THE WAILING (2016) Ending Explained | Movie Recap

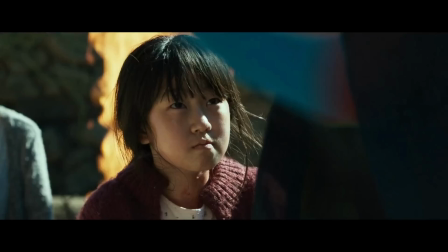When hired by Zhang Gu to exorcise the demon from Hyo Jin, Il Guang is actually performing a ritual to fully complete her demonic possession.
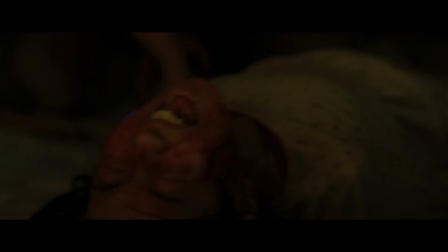He chops down what appears to be a Zhang Sung, a village guardian totem, and begins piercing it with metal stakes.
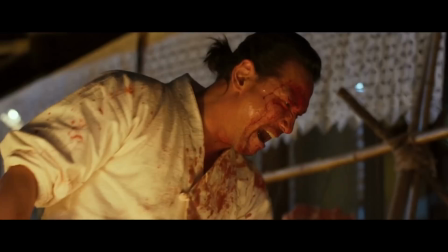This causes Hyo Jin excruciating pain and removes any protection she has, making her body fully vulnerable for the demon to possess her.
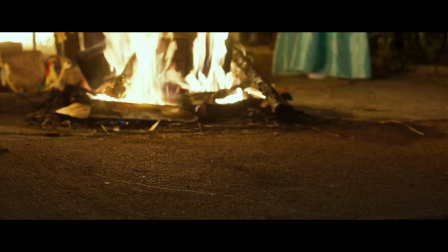This is why the shaman warned Zhang Gu not to interfere, but he ends up doing so anyways, unknowingly temporarily saving his daughter.
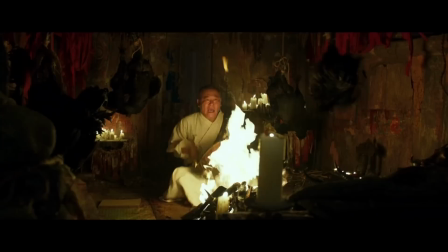At the same time, we see the demon performing his own ritual to bring Park Chun-bae back to life.
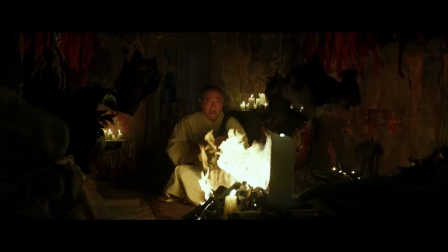Director Na Hongjin purposely shows these two rituals in a way that leads the audience to believe they are happening simultaneously.
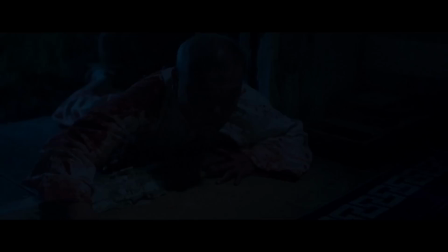This is meant to trick the audience into thinking that Il-Gwang is casting out the demon from Hyojin and causing harm to the Japanese man who crawls away in pain. However, it was actually the mysterious woman causing him pain.
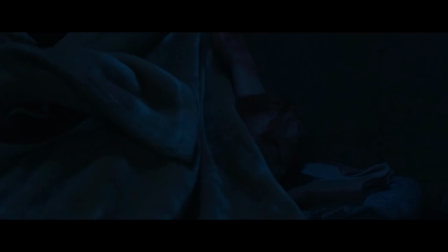The mysterious woman is the guardian protector of Gokseung, and in this moment, casts out the Tengu from the Japanese man. This is why when he finally comes to, he is shivering from cold and appears extremely afraid.
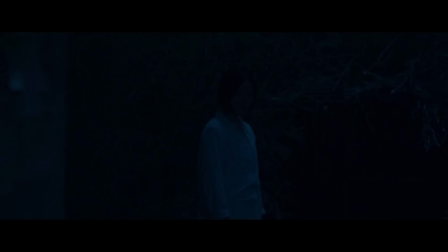The Japanese man has regained control of his body and is frightened by the sight of the powerful woman. Il-Gwang, the Japanese stranger, and the village protector are all wearing white robes,
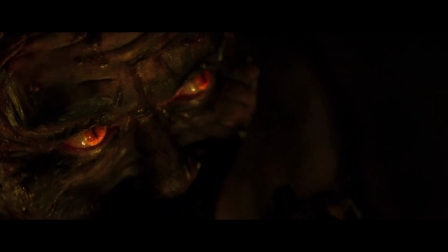and this is meant to confuse the audience as to who is truly good and who is evil.
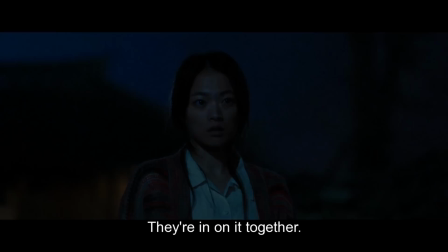However, the woman's good nature was hinted at in a biblical reference.
He who is without sin casts the first stone.
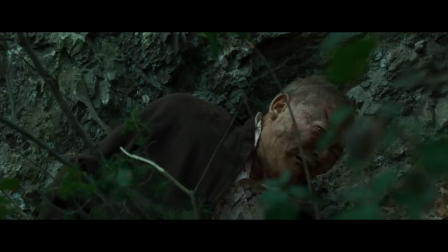The next day, Zhang Gu and his crew are chasing the man, who at this point is no longer possessed by the demon.
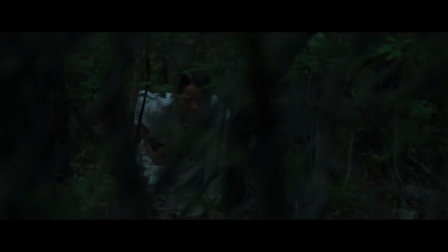This is why he is displaying a true sense of fear and begins to cry on his own after being pursued.
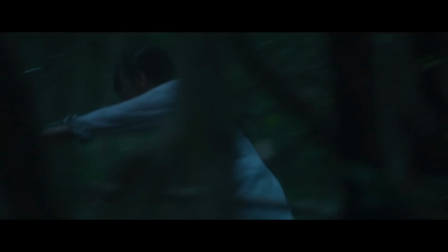He notices the woman looking at him from afar and begins running after her. It is my belief that he is running after her seeking for help that she does not want to provide.
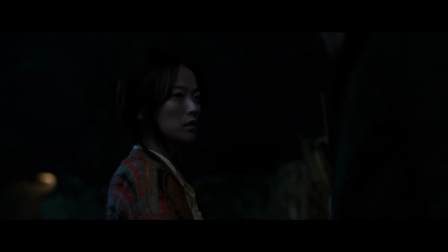Remember that while she is the guardian protector for the town, she has a very specific way of helping and never gets directly involved.
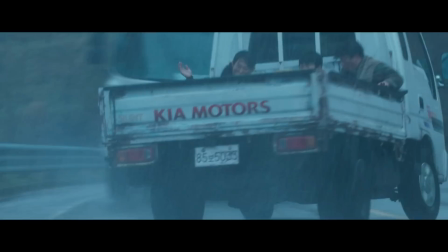Also, being that the Japanese man is a stranger, she may not be allowed to help him.
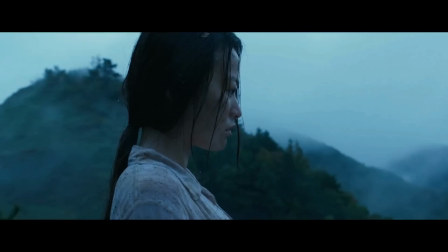The Japanese man somehow falls right into Zhang Gu's truck and is subsequently thrown off the side of the mountain.
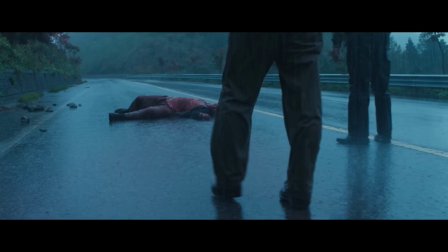This is the moment that Zhang Gu commits a sin and further complicates things for the guardian trying to protect his family.
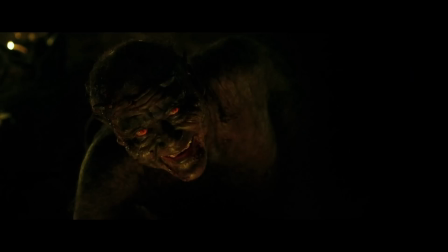I've always been kind of confused as to how the Japanese man fell off the side of the mountain in the first place.
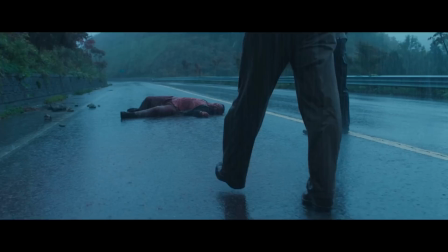The reason that makes the most sense to me is that he somehow tripped and fell thanks to the supernatural involvement by the Tengu.
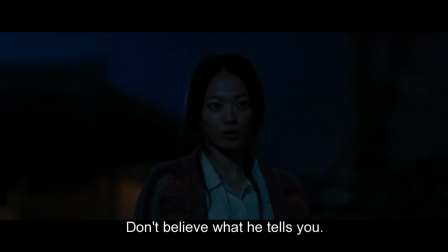This was the trap set by the demon for Zhangu to commit a sin, which explains the shaman's quote right after.
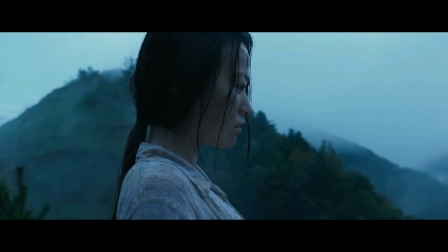Zhangu is given one last opportunity by the Guardian to save his family.
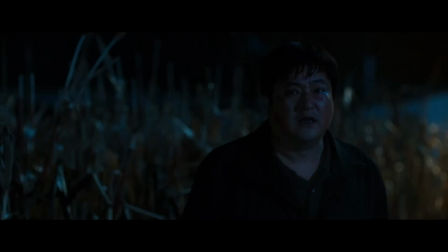This is essentially a final showdown between the Guardian and the demon, who have been fighting for control over Zhangu's family.
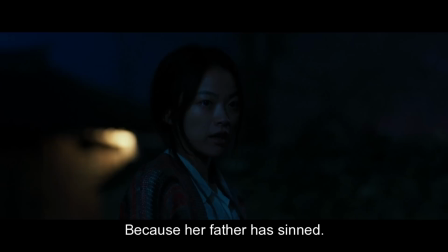Zhang Gu's faith is being tested one last time, however, as he does for a majority of the film,
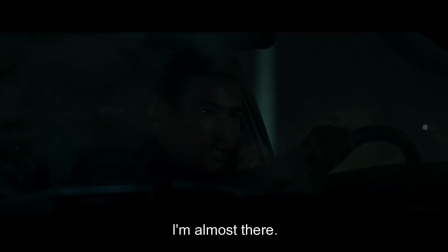he allows his emotions to motivate his decision and allows him to easily be manipulated by the shaman's final phone call.
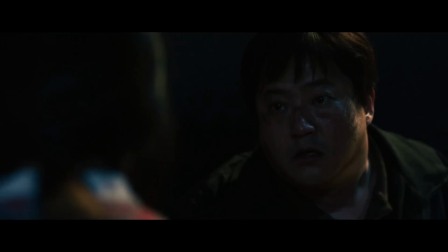Zhang Gu sees his daughter's hair clip and realizes that the woman has been wearing the belongings of some of the residents and immediately jumps to the conclusion that she is evil.
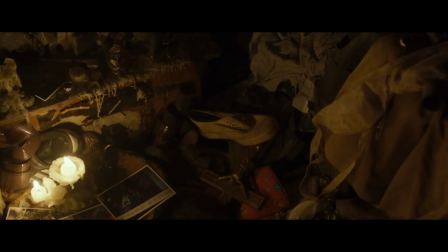He ignores the fact that the Japanese man was also in possession of items belonging to the residence to include his own daughter, Shu.
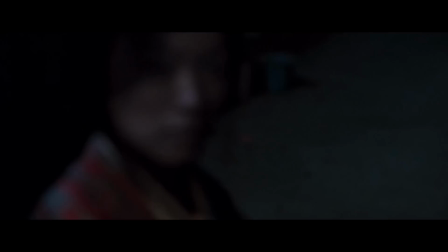The demon used their belongings to possess the residence while the woman was using them to protect them.
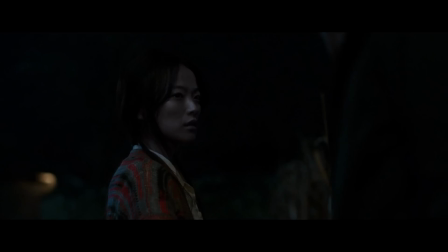In this moment, Zhang Gu loses faith in the woman, which is reflected in the grayness of her skin.
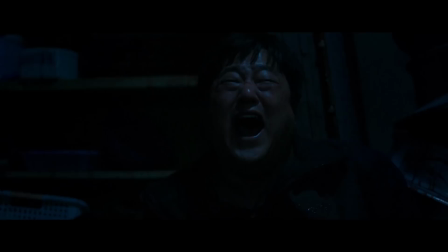He ignores her pleas and breaks the trap she laid out for the demon by crossing the threshold into his house. It is ultimately Zhang Gu's doubt and lack of faith throughout the film that leads to his and his family's demise.
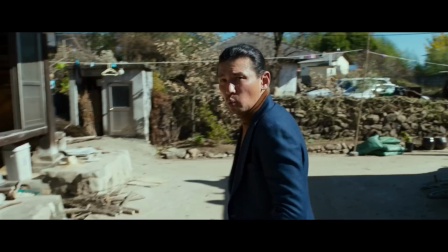Which finally brings us to the shaman, Il Guang. There were several visual clues that hinted at his involvement with the demon.
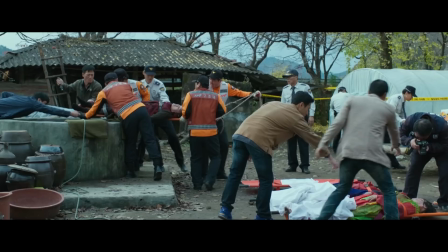He was seen by Zhang Gu wearing a Japanese fundoshi, just like the stranger.
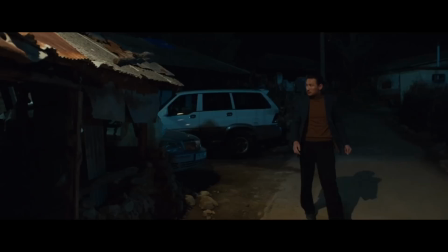Prior to conducting the death hex ritual, we saw a shot of Park Junbei's residence as if a ritual had just taken place.
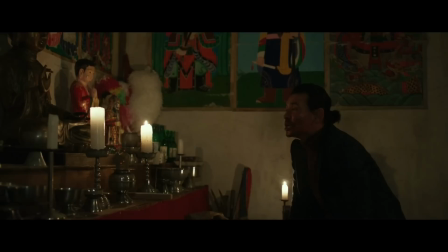When approached by the guardian, his nose bleeds profusely and he begins to throw up. He rushes home in fear and attempts to pray to Buddha.
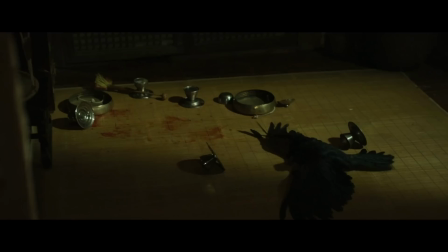One of the candles mysteriously goes out and a crow falls dead right in front of him.
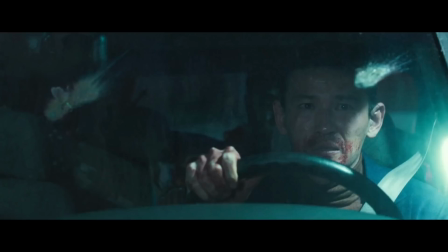This appears to be a warning from the Crow Tengu, reminding him of who he should truly be afraid of.